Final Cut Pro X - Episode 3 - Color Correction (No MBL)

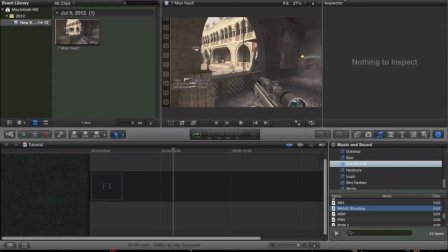What is up, guys? It is Tony here, and today we are showing you another Final Cut Pro 10 tutorial. And today we're going to be showing you color correction without Magic Bullet looks. We'll be doing another one with Magic Bullet looks, showing you to get the best results on Final Cut Pro.
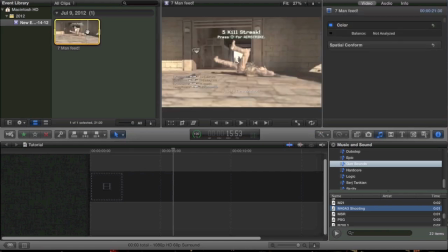But today we're just doing it without it. Nothing special. We're just going to drag it into the timeline, as usual.
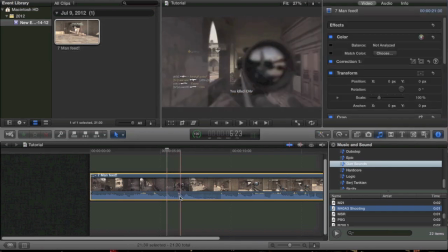And I'm going to turn down the audio because I don't like audio. It just makes me mad. There we go.
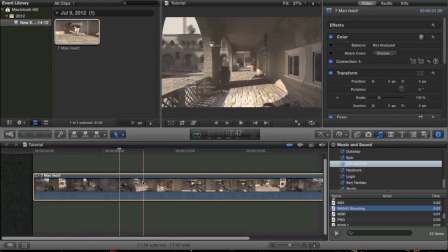Nice. No audio. Now I'm happy. Okay, so let's find like a good point, like right here, where you can kind of see what's going on in the clip. And let's go into our effects browser.
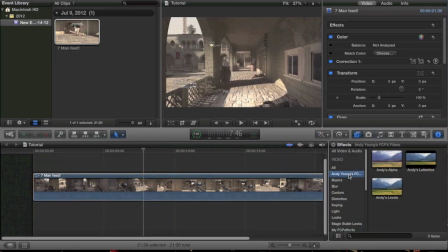Now, I have a lot of custom effects that you get from plugins. If you guys want some of these plugins that I have, you can go ahead and subscribe. And once I hit 1,000 subscribers, I'll have a huge editing pack with all of my effects, and you'll be able to use all those. And it, you know, it's costed me a lot of money, so it's definitely worth subscribing to try to get all those effects.
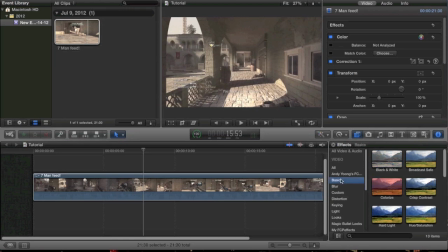But for now, we'll just keep to the basic effects that you get with Final Cut. Now, depending on the map, and depending on what type of color correction you want to change it up a little bit. So, first off, we're going to start off with a hardcore dubstep or epic type edit. Something like that, along the lines of that. What I like to always start off with is saturation.
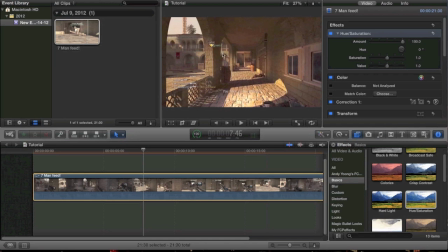It really brightens up the colors, it adds a lot of color to the map. It looks really good on maps like Bog, where it's very bland. And it's very important to have a lot of colors showing up, or else the effects won't, you know, be used to the fullest advantage.
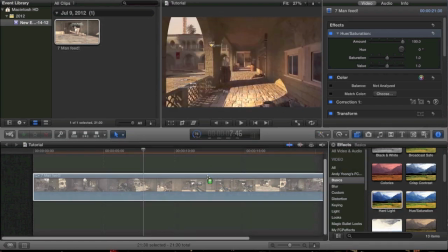So let's start off with like a hardcore edit type thing. Hard light will give you this nice,
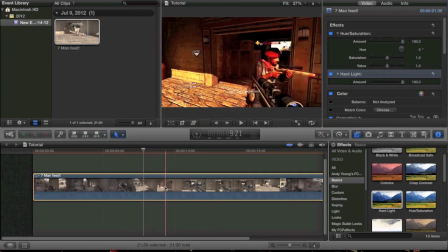darker but still colorful type of effect, and it's almost good enough to be like a hardcore edit.
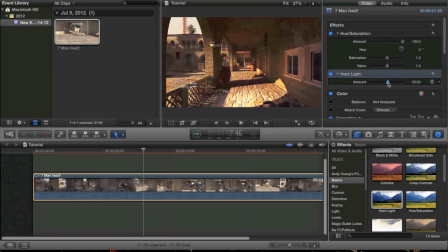And you can also, you know, change it up a bit. You can turn down your saturation a little bit, and you can make it a little more bleak, or you can turn it up and make it look like almost like a frag movie.
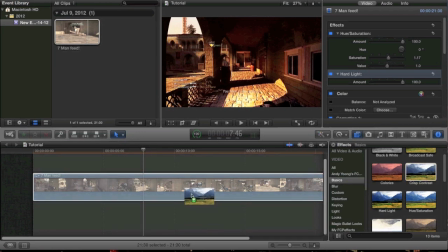You can mess around with that a little bit. Also, adding crisp contrast is cool, but it really will dark up your clip a lot.
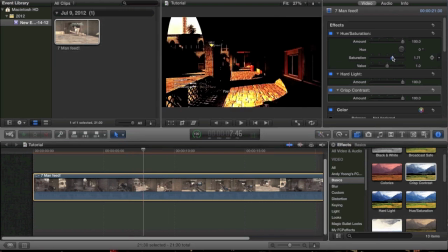So you want to kind of turn up your saturation maybe, or turn up your value, which will give you a little bit more lights.
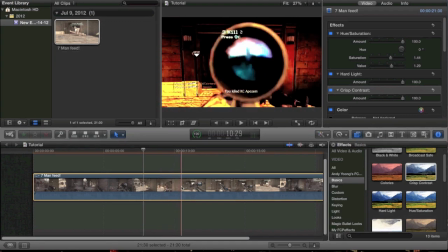But yeah, contrast is pretty good too. You can mess around with that. Let's take all these off now.
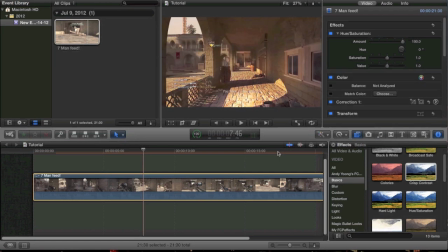And hard light, okay.
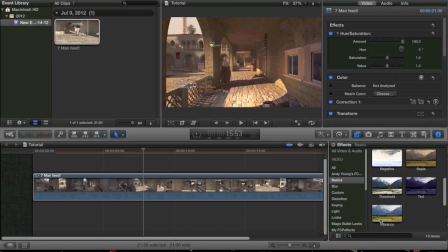If you go ahead and you look for, let's go with vibrancy, it'll brighten it up a little bit. And then you go to, I'm going to go to all real quick and search around for what I'm looking for. You can go ahead and add bleach bypass,
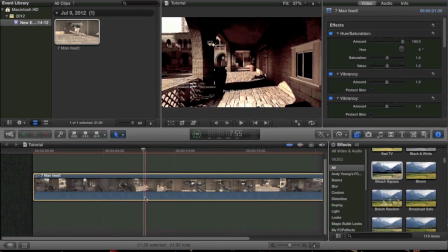which will give you like a really like black and white, more bleak type of color, which is also good for hardcore edits.
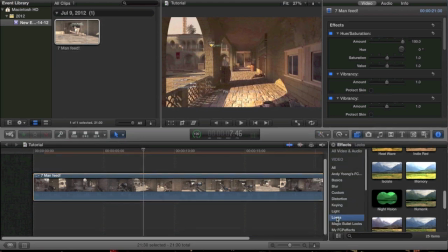You can also do, I believe it's under looks. Yes, I think it is.
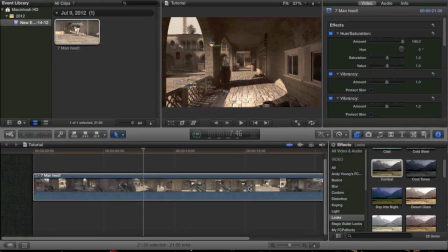Yes, looks. You get combat, and combat will add your brown hardcore CC type look. And if you really want to have that cool hardcore look,
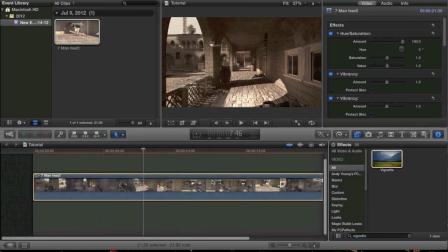you're definitely going to go with vignette. Vignette will give you that nice darkened edges type look, you can see.
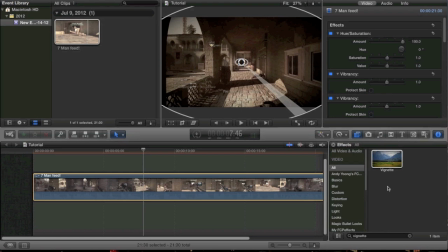And you can also adjust that if you want with this tool here. I'm not going to do that right now because I feel like I'm going to mess up something.
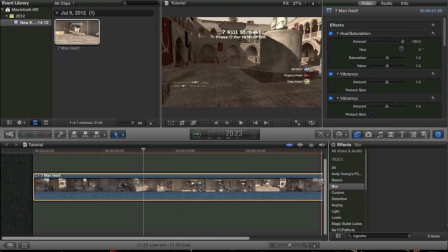So let me get rid of that and that.
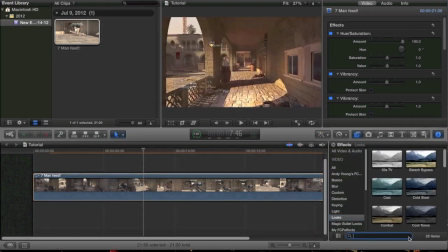And then the other look that's pretty cool for hardcore edits, definitely, is heat wave, if I could find that.
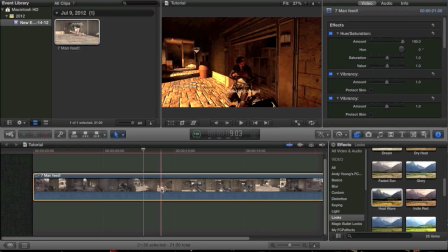Not exactly hardcore edits, but yeah, hardcore edits can work. But I like doing this for like epic edits or promos.
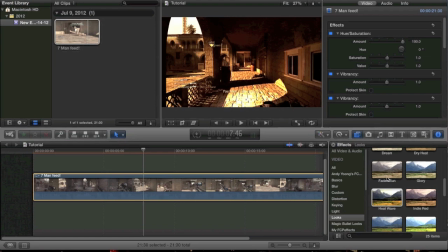It looks really nice. So you can go ahead and do that. Okay, so now we're going to show you chill edits.
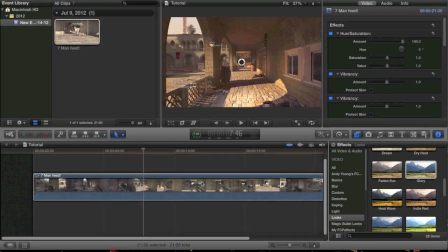For chill edits, I like doing glory a lot. Glory adds like this kind of like motion blur.
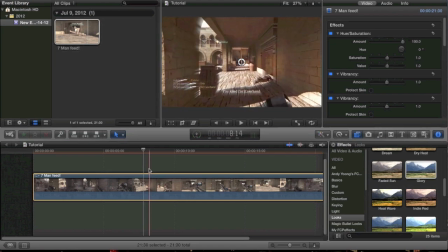And it also adds a kind of like a glow that kind of goes outwards, which is pretty cool.
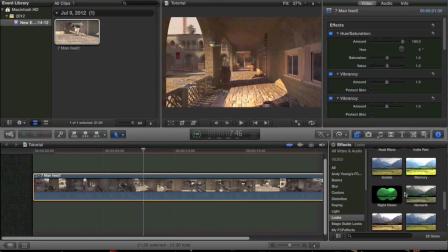And if you add a good effect, I usually add one that I paid for, but you can add like romantic is pretty good. That adds an edge blur, and then you do glory. That looks pretty cool.
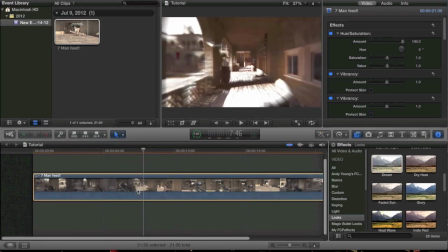And if you really want to get it like overdone, you can do dream. And that just really gives you this really,
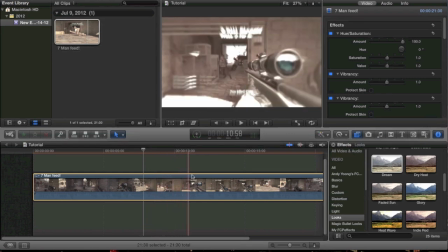really strong color correction where the outsides are really blurry. And you can also, maybe you might want to turn down a few things.
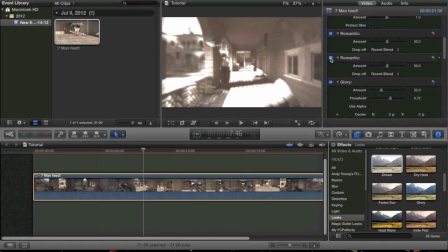Turn off vibrancy, and maybe turn off, I have two romantics, I don't know why.
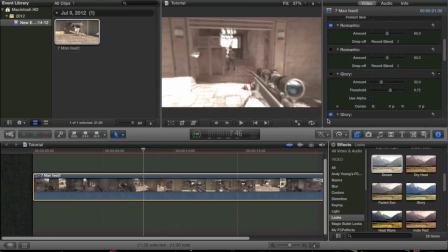Turn off glory, maybe, and that looks a little bit better. So maybe just romantic, and hue saturation, and glory, and dream.
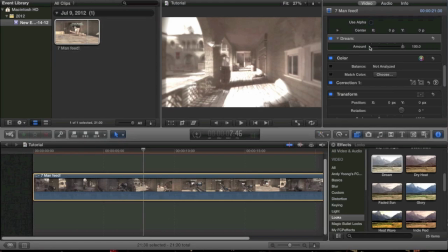You always want to have your hue saturation on, because that, like I said earlier,
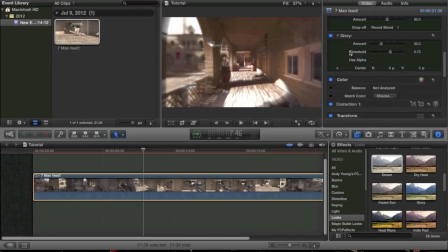it'll just make the colors pop really well, and that's what you're looking for, 9 times out of 10. So we're going to try to get all these things off real quick till we're back to the hue and saturation. You can also mess with some of these really like interesting ones.
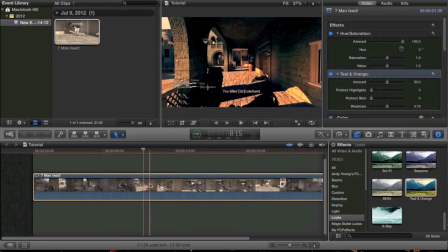I used to use this a lot. This is like for hardcore or epic edits. You can mess around with that. That's very cool. That's actually a really nice looking one.
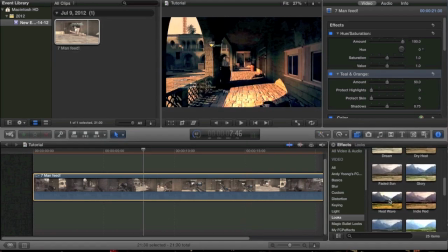I've actually seen ones that kind of look like that on a Magic Bullet look.
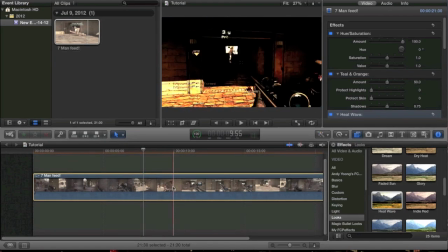So I'm going to add Heat Wave to this. You can see, you just got to really mix them up.
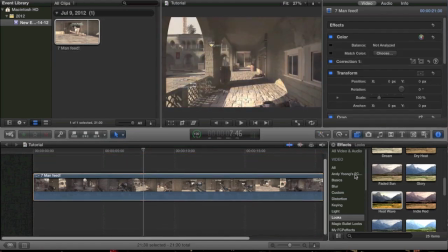But like always, like I said earlier, you always want to start off with Andy Young. That's what I usually use. You always want to start off with Hue Saturation, which is pretty much like Andy Young, which is this levels alpha thing.
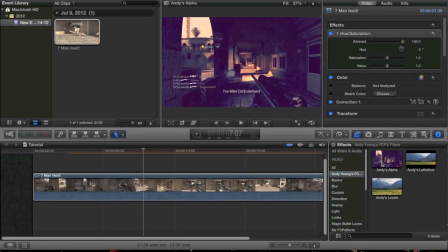It's kind of like that, except it's a little bit different.
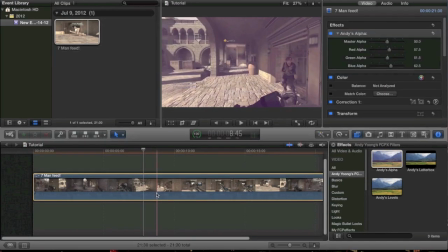So I like adding alpha sometimes, which basically just, you know, changes up the colors, kind of brightens up some things.
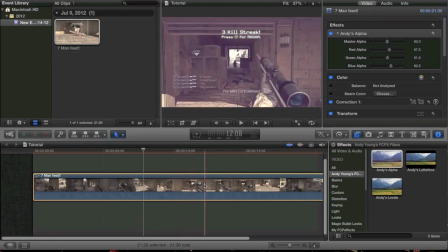It kind of almost makes it all like the same color scheme, which is pretty good, which is what saturation kind of does too.
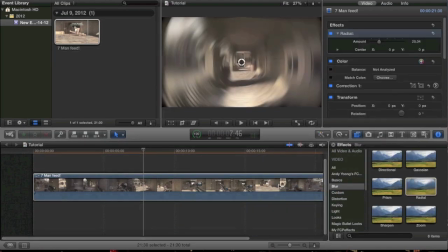Some other effects that you can mess around with are radial. I kind of like radial, and it looks kind of crappy at this point, but if you turn down the amount,
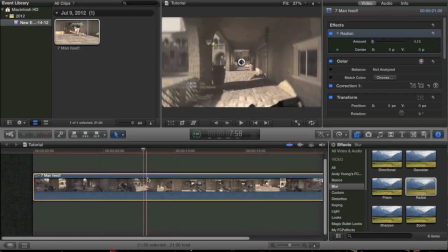just the right amount, it kind of gives this like kind of motion blur type feel.
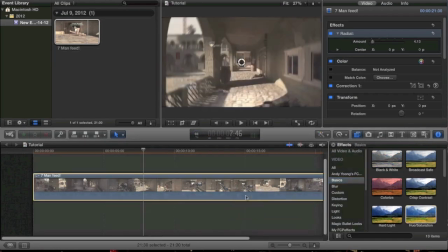And if you add some saturation onto that, and maybe some different things, you can mess around with like contrast.
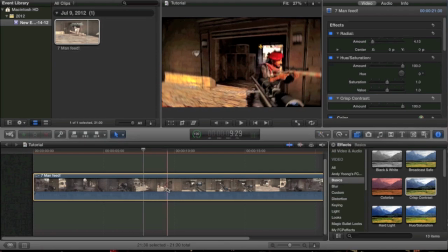It looks really cool. Like this right here just looks really nice. And really, that's the trick to it.
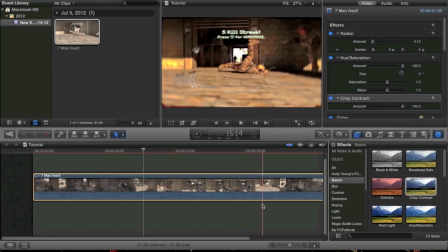Just mess around with a bunch of different effects, and you can really get a nice little thing. Now, the next thing that I'd like to touch on are overlays.
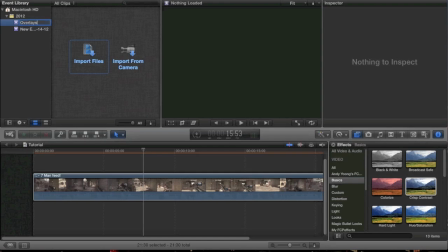Now, of course, these, once again, will be in my editing pack, and you can also find them online if you look around.
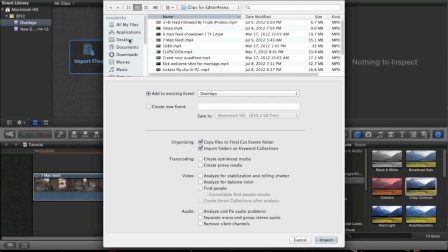You can probably find someone else's editing pack with some of these overlays. Some of them I have are custom, or I found somewhere that wasn't an editing pack, so it might not be as easy to find. But these overlays are really cool for adding, you know, different types of color corrections.
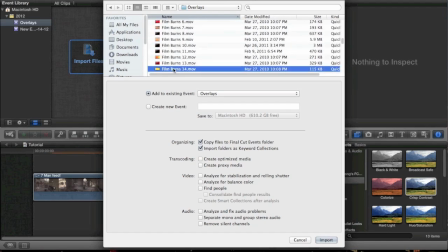Now, film burns are kind of fun to play with. Just look up film burns anywhere.
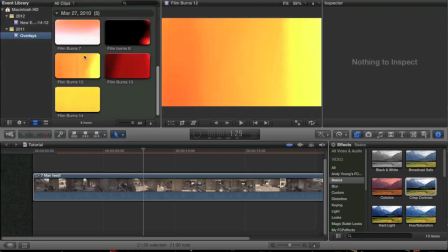You can probably find some of them. Film burns are really fun to play with. So I'll show you some of them. So that one's a little too extreme.
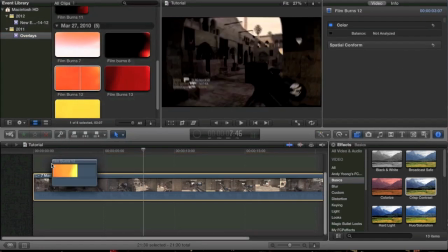This one's kind of nice.
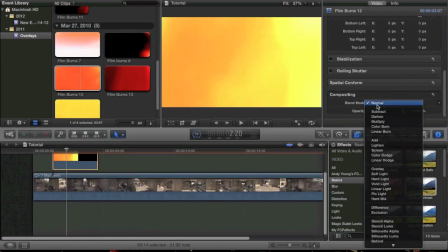Now if you add a film burn and you come down to the bottom here, you can mess around with the choices.
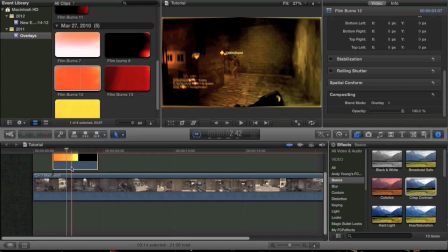And if you choose overlay, that's the best way to go ahead and do it. And you can see it adds like this really nice color. Now... the thing is, okay, that's fine.
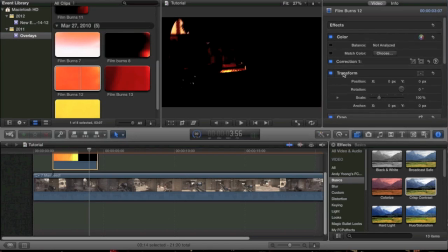Now, let's go ahead, and I recommend when you're using overlays to turn off any other color corrections you have on,
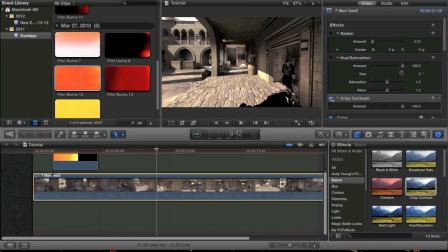because they may make it too dark, if you know what I mean. So, we'll just look at it like this.
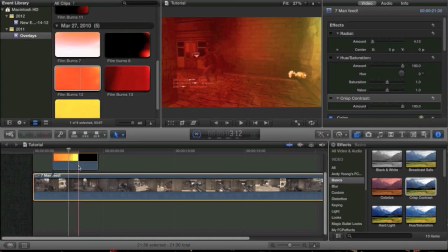That looks pretty good, as is. It gets really dark at the end there.
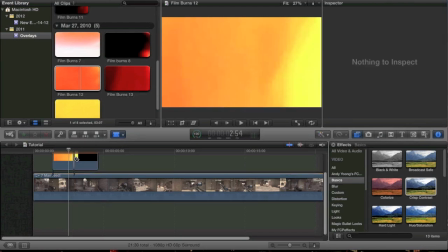So, what I would do is, once it gets dark, you know, when you're messing with overlays, delete that, and then, you know, copy it, paste it.
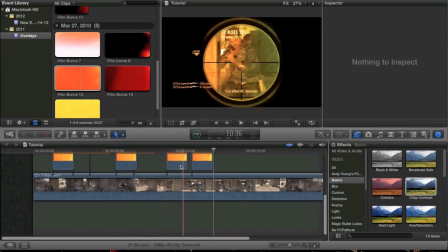Paste it, and you can just keep pasting it over and over, and you can get that color correction throughout, and you can kind of add it.
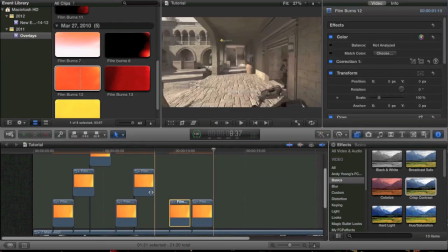And if you want, you can use this tool here where they snap together, and I recommend snapping a bunch of them together
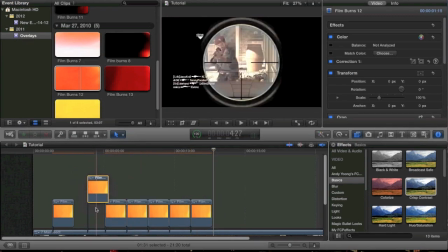if you want to add like a really big loop of these things, so you get the color correction throughout the whole edit.
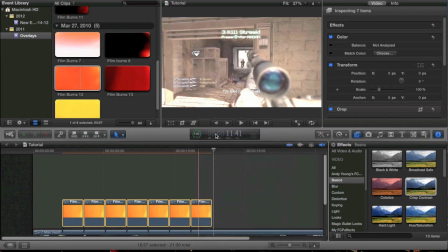You can just drag across, select all, and then hit new compound clip. And when you do that, oh, I'm gonna have to redo the add.